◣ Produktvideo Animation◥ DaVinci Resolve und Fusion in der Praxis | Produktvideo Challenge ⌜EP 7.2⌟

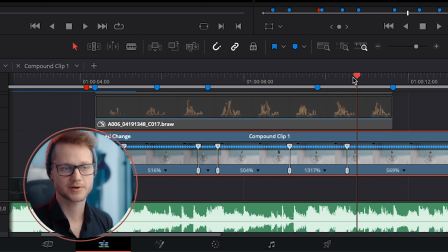(8:15)
Danach ist es aber wieder langsamer geworden und erst in dem Moment, wo es dann gemahlen wird, werde ich wieder schneller am Ende. Und so bin ich tatsächlich Einstellung für Einstellung durchgegangen und habe probiert, die einzelnen Geschwindigkeiten und Momente so anzupassen, dass es später gut zusammenpasst. Aber wie gesagt, die habe ich zwischendurch immer wieder angepasst, weil ich an der Animation etwas gemacht hatte und dann gemerkt hatte, dass es doch nicht ganz passt und habe das wieder optimiert. Wie gesagt, das ist ein Arbeitsschritt, der nie wirklich vollendet ist, den ich immer wieder angepasst habe. Als nächstes hatte ich hier dann auch das Feuer hinzugefügt.
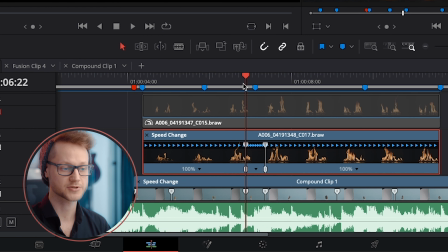(8:42)
Und in dem Moment, wo die Bohne sich wandelt und schneller abgespielt wird, wollte ich auch das Feuer hier wieder schneller abgespielt haben, dass es alles in einem Fluss ist. Ich habe mich dazu entschieden, dass ich mehrere Feueraufnahmen verwende, damit ich nämlich sowohl vor als auch hinter der Bohne Feuer benutzen konnte und das nicht exakt gleich aussieht, sondern unterschiedlich.
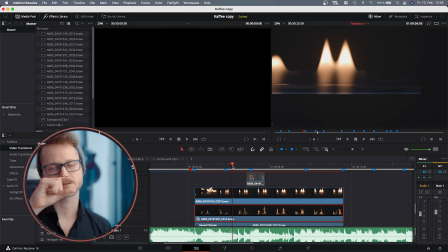(8:58)
Was ich dann auch noch gemacht hatte, ist, dass ich diese Aufnahme dazu genutzt hatte, um den unteren Teil des Feuers darstellen zu können, den ich hieraus übernommen hatte.
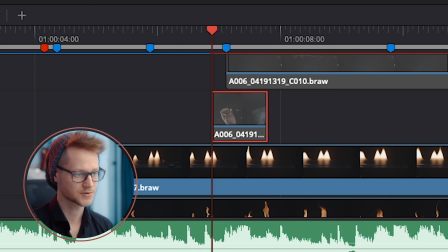(9:05)
Dann wollte ich in dem Moment, wo die Bohne geröstet ist, auch noch so einen Raucheffekt hinzufügen, wozu ich dann diese Aufnahme benutzt hatte.
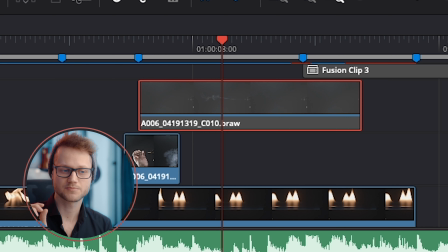(9:11)
Und zusätzlich wollte ich trotzdem noch, dass die Bohne so ein bisschen nachraucht, während sie runterfällt.
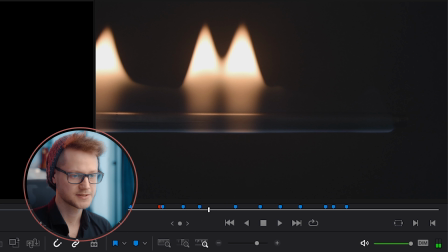(9:16)
Und dazu konnte ich perfekt hier den Anfang des Streichholz verwenden und hier das Ende des Streichholz, wo es gerade ausgegangen ist und so eine Schliere nach sich zieht.
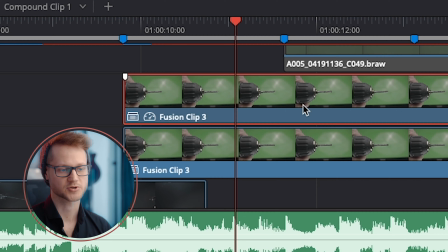(9:24)
Als nächstes kommt dann das Mahlwerk. Und hier habe ich zweimal die gleiche Footage benutzt und einmal habe ich sie rückwärts abgespielt, damit beide Rollen sich unterschiedlich drehen und die Bohne so hereingezogen wird.
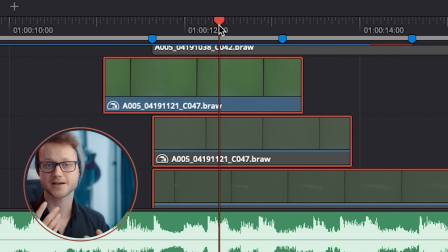(9:33)
Als nächstes habe ich dann drei Elemente benutzt, um das Kaffeepulver darzustellen, wenn es unten aus dem Mahlwerk herauskommt.
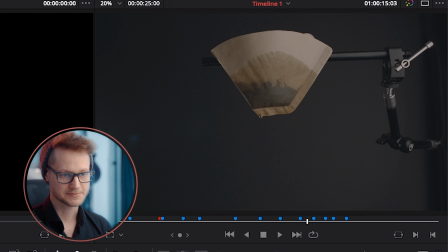(9:37)
Und dieses Pulver soll ja in einem Filter dahinter landen, was ich hier dann noch eingefügt habe. Selbstverständlich habe ich hier auch wieder darauf geachtet, dass passend zum Takt sich der Tropfen löst. Und zu guter Letzt habe ich hier natürlich noch einen Tropfen, der in der Tasse landet. Und damit hatte ich vom Timing her zumindest ganz grob alle Elemente zusammen, um animieren zu können.
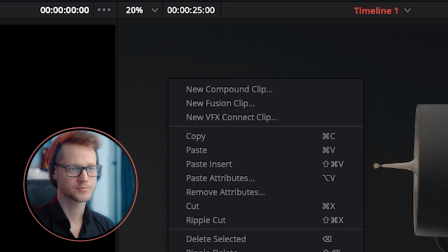(9:54)
Was ich dann gemacht hatte, ist, dass ich alle Clips ausgewählt habe und mit Rechtsklick einen neuen Fusion-Clip draus gemacht habe.
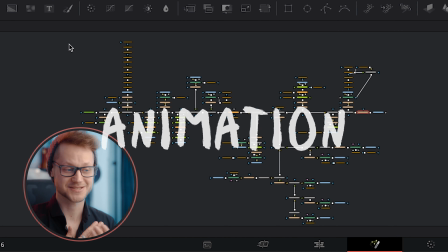(9:59)
Okay, und hier ist tatsächlich mein Fusion-Tree. Und ich muss zugeben, dass es auch tatsächlich relativ kompliziert aussieht. Aber eigentlich ist es nur ein etwas längerer Baum, der aus mehreren Einzelteilen zusammengestellt ist. Ich führe euch einfach mal ein bisschen durch und zeige euch, wie simpel das doch eigentlich alles ist, was ich da gemacht habe.
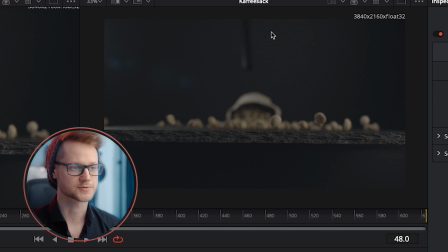(10:13)
Als allererstes habe ich mich um den Kaffeesack gekümmert. Hier gab es ein paar Sachen, die ich machen wollte. Zum einen wollte ich natürlich hier oben ein Hilfsmittel ausschneiden, mit dem ich den Sack umgekippt habe. Zum anderen wollte ich hier unten an der Kante einmal lang schneiden, damit ich einen besseren Übergang zu dem herstellen kann, was da drunter folgt.
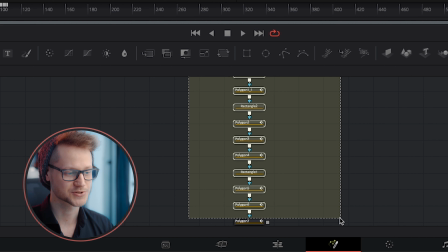(10:27)
Das Ganze habe ich mit einem Haufen Polygon- und Rectangle-Nodes gelöst, die jeweils für unterschiedliche Sachen da sind.
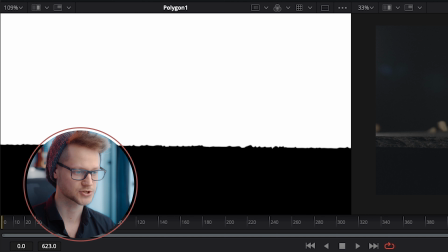(10:32)
Mit der ersten Polygon-Node habe ich die untere Kante ausgeschnitten und mit der zweiten Polygon-Node habe ich dafür gesorgt,
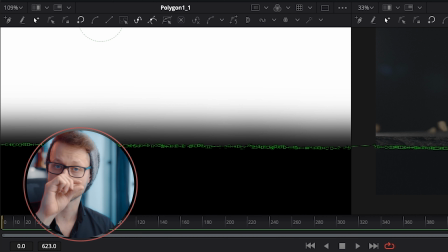(10:37)
dass ich einen sauberen Übergang hinbekomme, dass es nicht so abrupt unten abgeschnitten ist, sondern langsam ins Dunkel fadet.
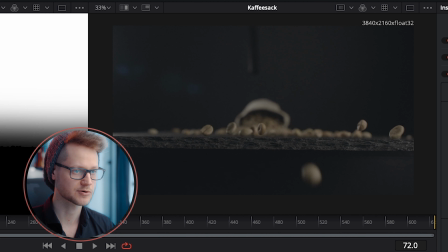(10:43)
So habe ich eigentlich ziemlich easy den unteren Teil ausgeschnitten, hatte dann aber das Problem, dass diese einzelnen Bohnen, die runtergefallen sind, auch abgeschnitten wurde.
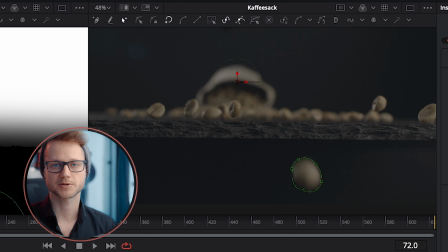(10:50)
Und jede einzelne Bohne, die da heruntergefallen ist, habe ich mit einer neuen Polygon-Node hinzugefügt.
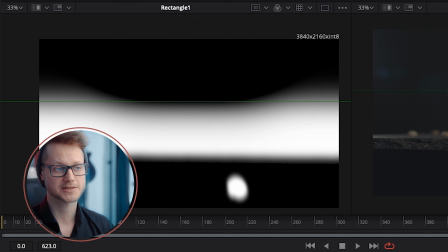(10:54)
Als nächstes wollte ich dann diese Stange hier oben loswerden und das habe ich gemacht, indem ich quasi das obere Drittel komplett ausgelöscht habe.
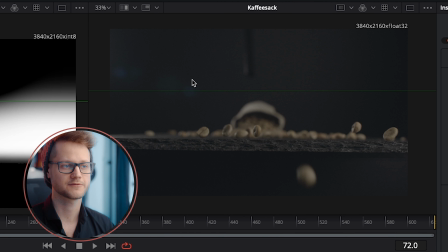(11:00)
So bin ich auf diesen Lens-Flare hier oben losgeworden und hatte einfach wesentlich mehr Kontrolle darüber, wie der Hintergrund aussehen soll.
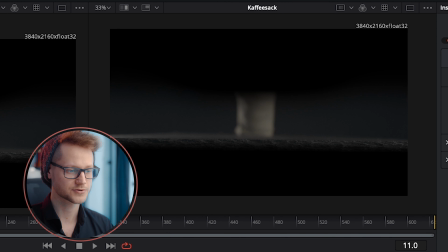(11:06)
Dann hatte ich aber das Problem, dass der Sack, als er aufrecht stand, auch abgeschnitten wurde und hatte dann zum Schluss mit einer weiteren Maske dann den Sack wieder hinzugefügt.
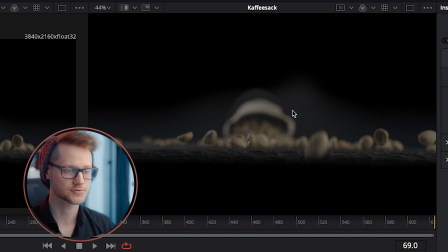(11:12)
Da jetzt aber der Übergang zwischen dem Filmmaterial und dem sehr schwarzen Hintergrund sehr merkwürdig und offensichtlich aussieht, habe ich dem Ganzen noch einen Hintergrund hier hinzugefügt.
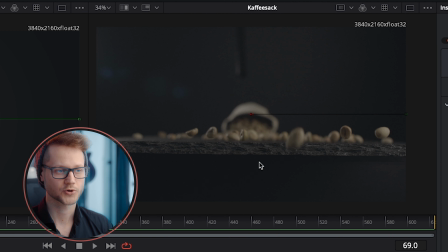(11:21)
Bei den Farben habe ich mich dann hier am Originalmaterial orientiert. Das heißt, ich habe hier mit der Pipette einfach einen hellen Bereich im Bild ausgewählt und hier mit der Pipette einen dunklen Bereich im Bild ausgewählt,
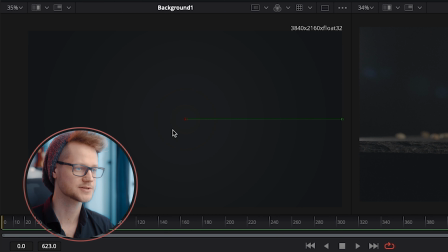(11:30)
damit ich hier einen Übergang von hell Mitte zu dunkel außen hinbekomme.
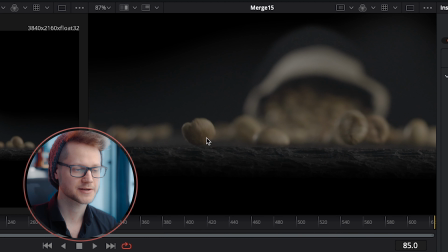(11:33)
Weil der Fokus später auf dieser einen Bohne hier vorne sein soll, hatte ich mich dann noch dazu entschieden, dass ich mit der Kamera langsam ranzoome.
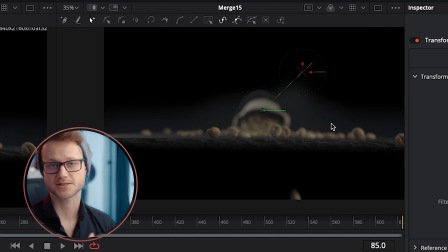(11:40)
Dazu habe ich mir eine Transform-Node geholt und einfach mit zwei Keyframes dafür gesorgt, dass ich einerseits ranzoome, andererseits die Position auch ändere, damit die Bohne am Ende wirklich in der Mitte des Bildes ist. Und das ist basically auch schon der Anfang des Films, also wo der Sack umfällt. Als nächstes habe ich mich dann um die fallende Bohne gekümmert. Das erste, was ich machen muss, ist, dass dieser Übergang dieser beiden Einstellungen, also der einzelnen Bohne selbst und dem Kaffeebohnensack, der umgefallen ist, möglichst unauffällig wird.
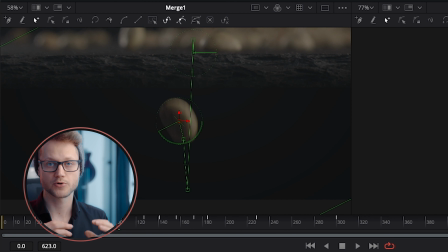(12:04)
Dazu habe ich mir als erstes eine Transform-Node geholt und habe dafür gesorgt, dass die Bohnen in beiden Materialien so genau wie möglich übereinander liegen. Das habe ich Frame für Frame gemacht und habe dabei die beiden Bohnen übereinander blenden lassen. Das heißt, dass die eine Bohne langsam in die andere einfadet.